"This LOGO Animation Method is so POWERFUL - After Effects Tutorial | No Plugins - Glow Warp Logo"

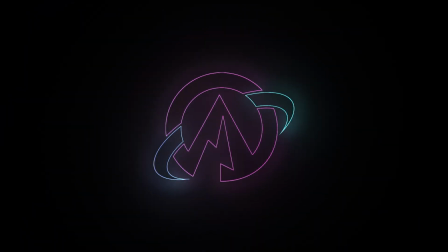(0:01)
Hey everyone, my name is Abhishek and today we are going to create this glowing outline warping logo reveal animation in After Effects. And it's very easy to create. You can make it procedurally. That means you can just change the logo and all the animations will already be applied.
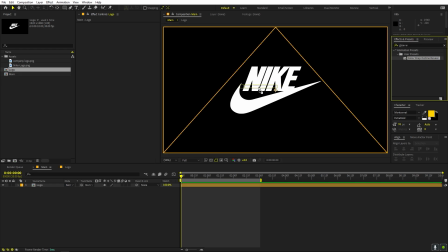(0:14)
You can also save it as a preset. That means you can just simply drag and drop onto any logo you want and all the animations will be applied automatically.
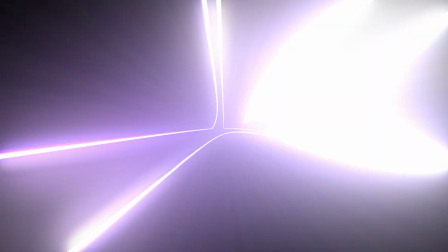(0:21)
So let's see how to make this.
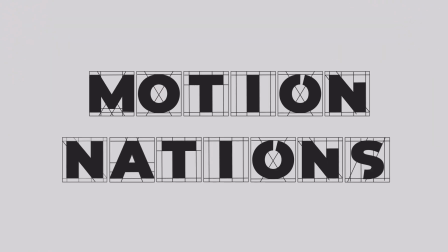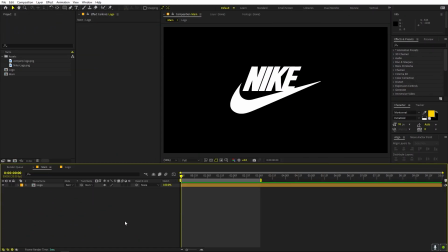(0:29)
Alright, so I thumb in After Effects and let's first see how the preset works. So here I have this Nike logo.
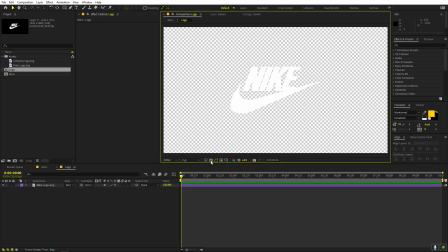(0:34)
It is just a simple PNG logo with transparent background, nothing else. So I have this composition over here.
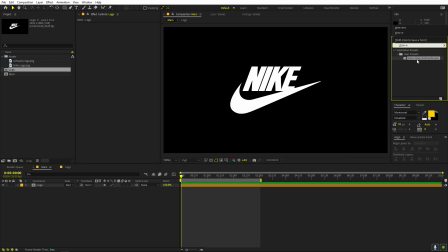(0:39)
Now I have saved the preset under this name. Now I can just simply drag and drop onto this.
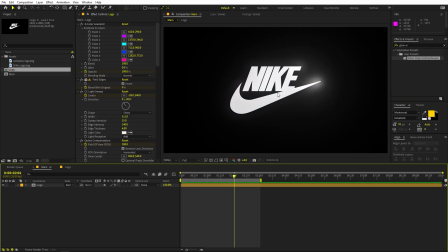(0:44)
Now if I press play, you can see all the animations and effects are already applied and I don't have to do anything. So in this way, you can save this effect as a preset and you can apply it onto whatever logo you have.
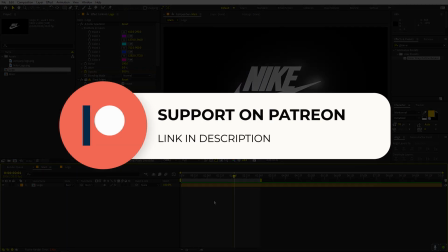(0:54)
The download link for this preset is available on my Patreon. So if you are supporting me over there, then you can download it from there. And if you are not, then you might consider it because you will get access to the tutorial project files and all the exclusive templates that are available only on Patreon. So make sure to check it out. Link for that is in the description. Now let's see how to make this in After Effects.
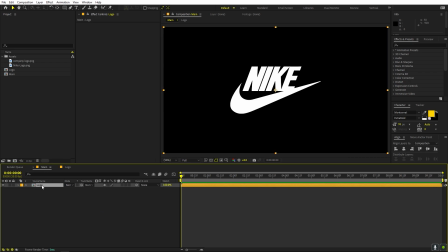(1:11)
So here you can see I have this main composition and this logo inside this. So this is just a PNG file with transparent background. And it's completely up to you. You can use whatever logo you want. I'm going to use this one. Now you can see that this is completely white and we can add some colors to it by simply applying 4 color gradient.
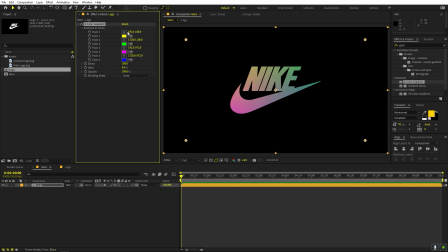(1:28)
Now this is optional because if you have a colored logo, then you don't have to do this. But since this is white, then we are going to add some colors to this. Now let's move these points closer so that these colors are a little bit bright.
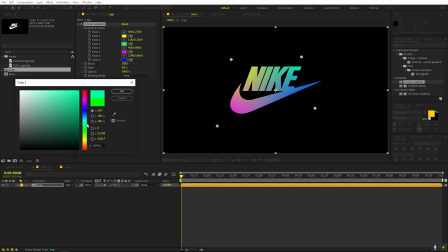(1:41)
And if you want, you can play around with them. For example, I'm going to change this one to be like.
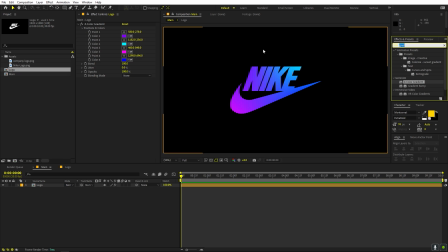(1:47)
So here we have our logo. Now the next effect that we are going to apply is called find edges.
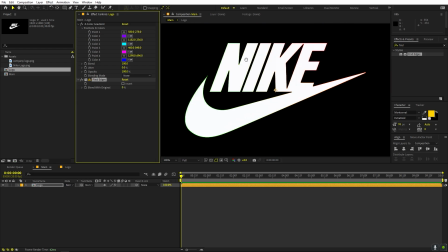(1:53)
So let's drag it onto this. Now you can see that it has given us the edges, but we want it to be inverted.
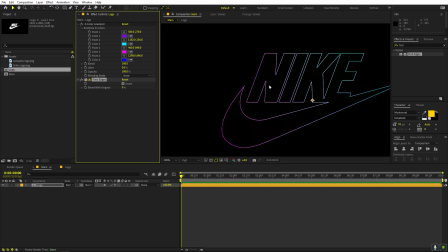(2:00)
So for that, we can just click on invert. Now here you can see we are able to see only the edges. Perfect. So after that, we can animate this by simply applying an effect called optics composition, and let's drag it onto this.
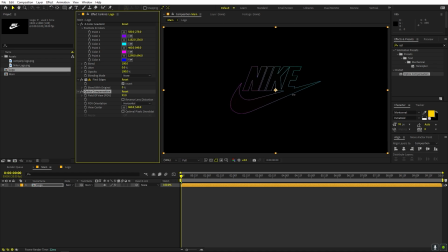(2:14)
Now if I increase this field of view, you can see we are able to see the effect. Now we want it in the reverse direction, so just check this out,
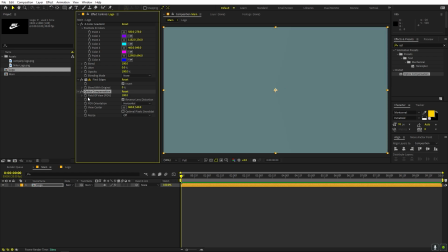(2:22)
and we can animate it by simply adding a keyframe, and the max value is 180, so let's add a keyframe for that. Now let's move somewhere around, let's say 2.5 seconds, and I'm going to set this to 0.
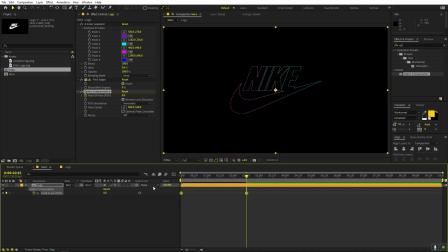(2:33)
Now we can select the keyframes, press F9 to ease them. Let's go to the graph editor.
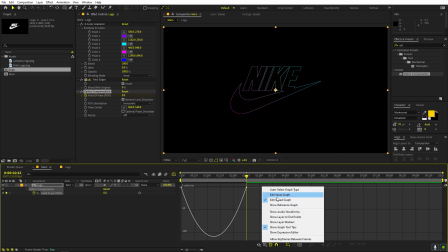(2:37)
Now you can change the graph to be speed graph if you have the value graph. And let's tweak this further.
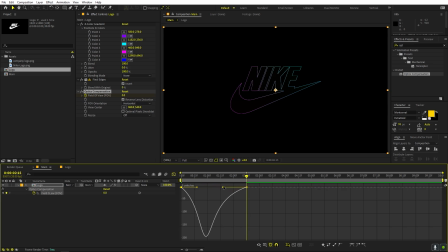(2:44)
I want this to look a little bit like that so that we have this easing at the end like that. So once you have this animation, we are ready to add some glow to this. So the glow is very easy. Let's search for glow and let's drag it onto this. We are going to add a bunch of different copies to this.
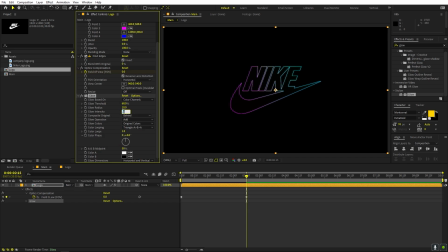(3:01)
So first let's play around with a couple of these settings. So let's just lower this down. So maybe let's set this to 0.9. And glow radius, I'm going to increase this to, let's say, 80 or something.
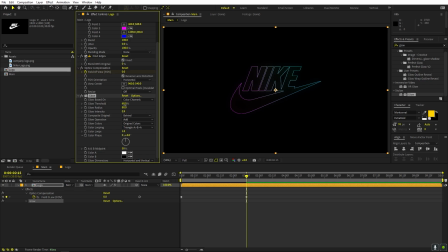(3:14)
Let's keep it at 80. And the threshold, I'm going to lower it down so that we have more concentrated glow like that. Now we are going to create another copy of it. So just simply click and press Ctrl D to duplicate this. And on this one, we are going to just increase the glow radius. So let's set this to 243.
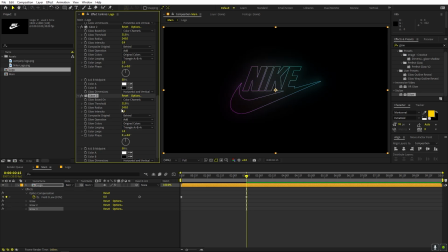(3:34)
And now again, we can select this, press Ctrl D. For this one, we can set this to something like 3730 or something. Let's duplicate this last time and I'm going to make this 1000 so that we have this extremely bright logo.
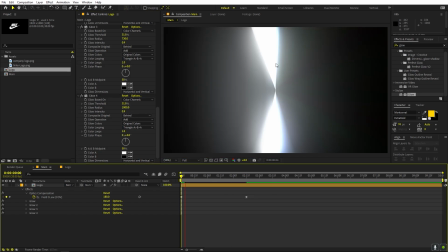(3:47)
Now the preview will be slow, and if you want, you can just change the preview settings.
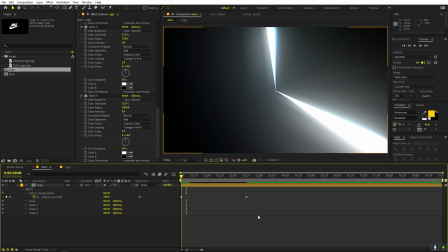(3:52)
So you can set this to quarter, but this will give you like different results. So if I press it now, you can see we are getting a lot of colors, but in fact we have a lot less.
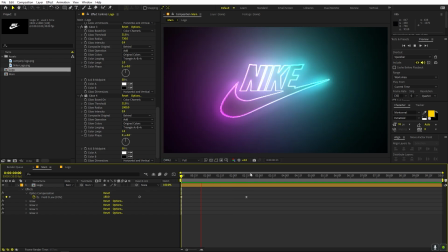(4:01)
So just for the preview purpose, we can like keep it at quarter, or maybe we can set this to half.
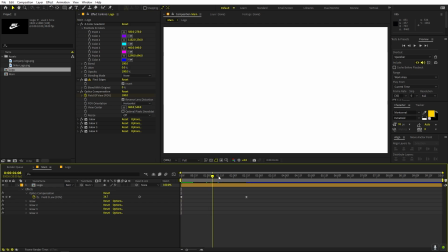(4:06)
Now once you're done with this, we want our final logo to be revealed as well.